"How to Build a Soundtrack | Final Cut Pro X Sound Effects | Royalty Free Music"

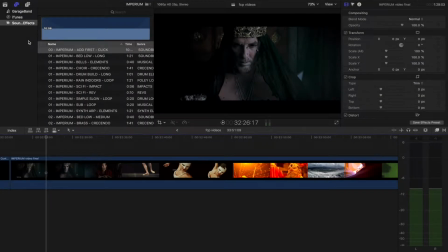1s
Hi guys, welcome to another FCP audio tutorial. The following video offers a brief overview of how to get the best out of your sound score. Here we have some footage from the product video. We're going to build a musical arrangement utilizing only elements from the IMPERIUM sound score.
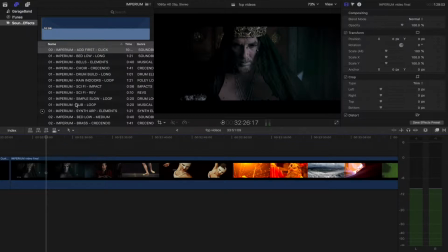16s
Once installed, you will see all of the various subcategories included. These will vary depending on the sound score you have purchased.
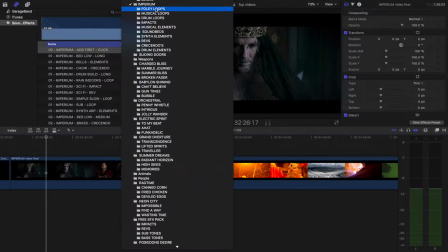23s
In this tutorial, we're using IMPERIUM. The subfolder categories are Foley Loops, Musical Loops, Drum Loops, Impacts, Musical Elements, Sound Beds, Synth Elements, Revs, Crescendos, and Drum Elements.
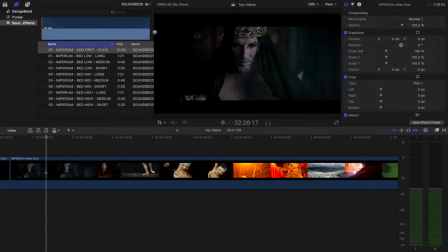39s
We recommend you start with the sound beds to create a musical backbone. As with SoundStacks, each sound score comes with a click track.
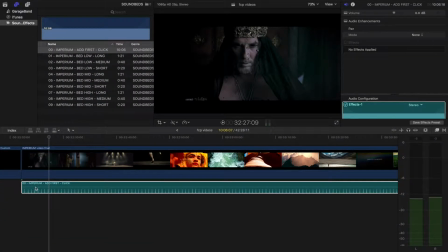47s
Let's add this first. The click track helps to give you a more precise visual indication of when to use the various auditory components. It's also invaluable when editing your chosen footage in sync.
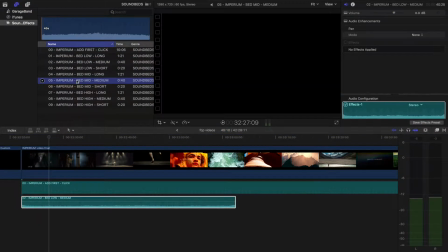58s
Sound beds come in long, medium, and short versions, but also in low, medium, and high frequencies.
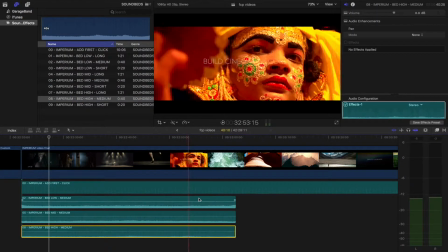64s
Let's add all three. Then highlight and copy and paste. We now have a backbone.
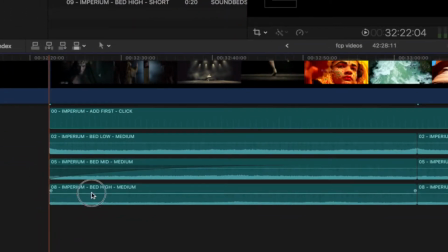70s
I'm going to fade in two of the regions to create a building texture. Now we shall select the Foley Loops.
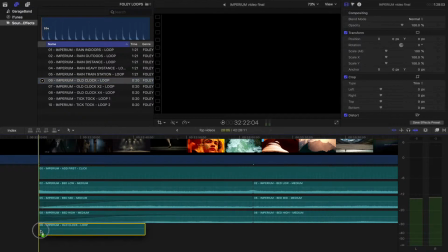79s
I'm going to drag and drop the old clock tick. Let's take a listen. Let's find the visual edit point. We want to create a dramatic stop, then cut and delete.
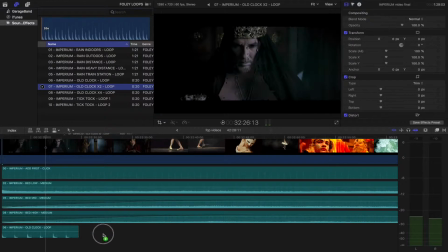93s
Then let's add the old clock times 2 speed. Let's see how that sounds.
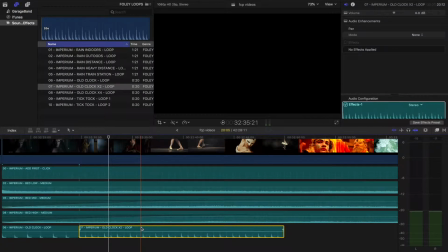105s
Great. I'm now going to find the next edit point. I will use Command B on all of the audio.
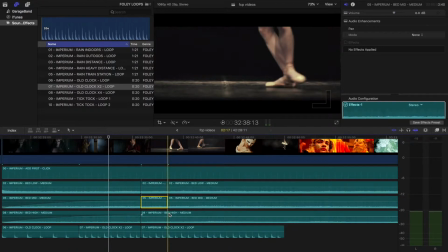110s
I'll find the next edit point and repeat. Now let's turn down all of the sections we have cut.
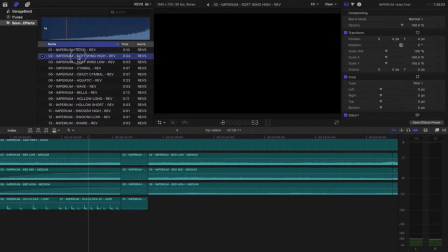116s
Okay, now I will select Revs. I'm going to drag and drop the soft wind, and maybe the aquatic rev.
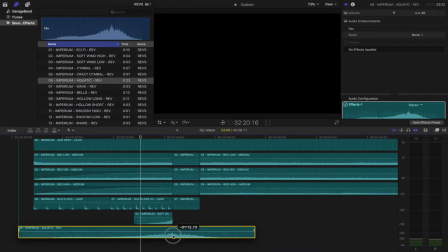125s
Notice how I am lining up the highest wave peak with the edit cut. Let's just tidy that up and apply a fade.
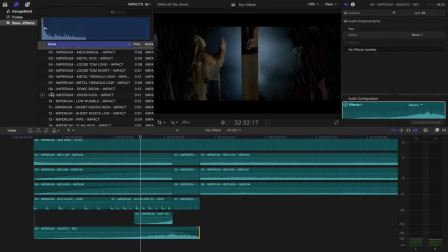134s
Now I'll select the impacts. I'll preview this one. Perfect, that'll do nicely.
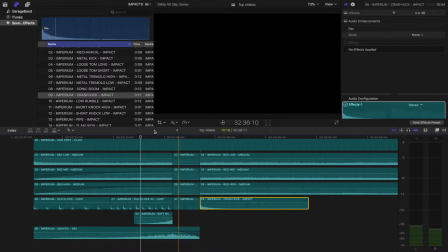142s
I'll drop this at the end of my edit. Now I'll open the drum loops.
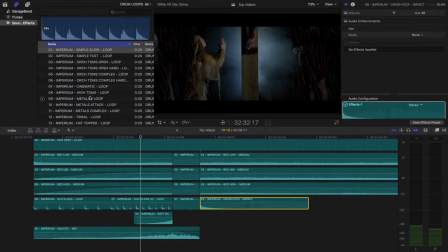148s
Let's see what we have. I want something impactful, so let's preview cinematic.
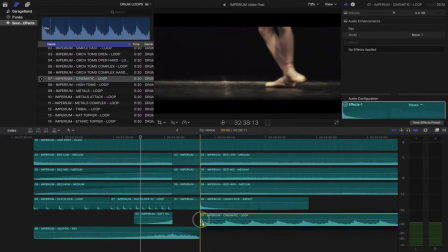154s
Perfect. I'll drag and drop that in. Now let's hear this hat topper.
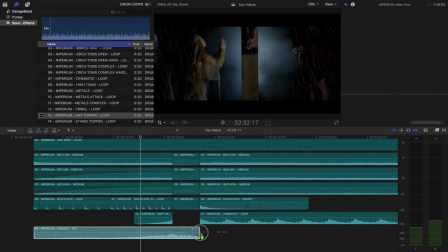161s
Perfect. Let's drop that in also. Let's see what we have so far.
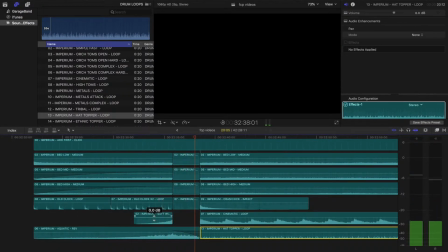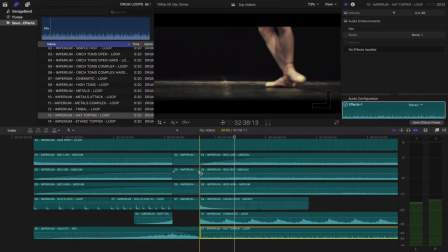173s
Okay, so I don't like the way in which these parts begin sharply, so I'm going to add a fade to them all apart from the impact.
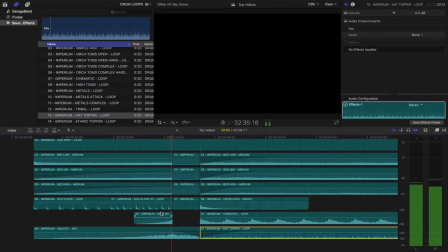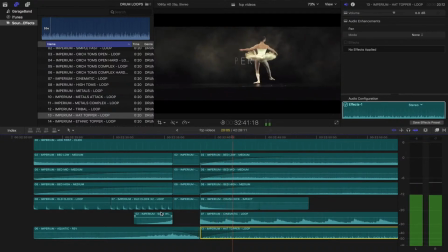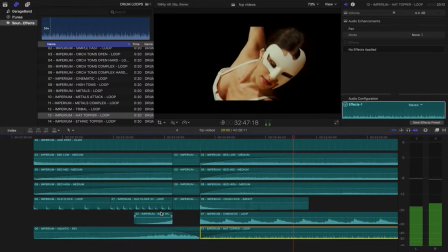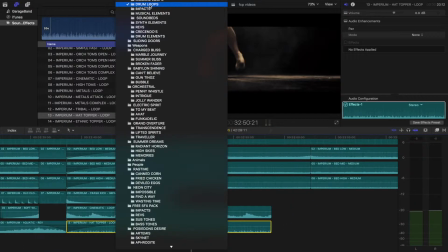197s
Great. So now let's add some musical loops. Remember, any of these instruments will work with each other.
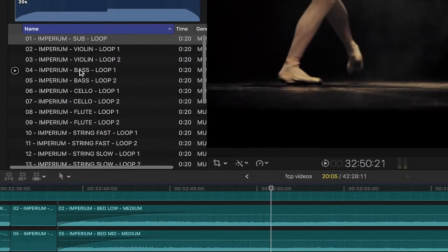204s
Let's try the violin.
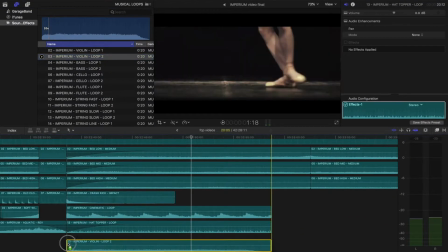210s
Yeah, this one is fuller. We'll use this. Let's try the slow strings.
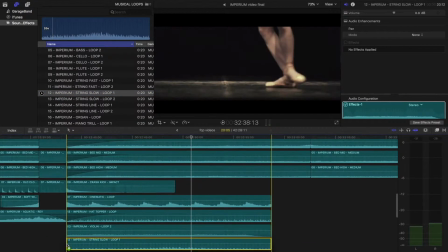217s
I like this. I'll drag and drop this, but apply a fade. I'll also add the fast strings after.
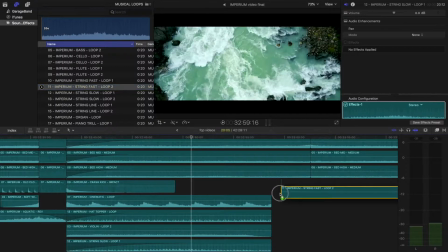223s
This will create tension. Let's see where we're at now.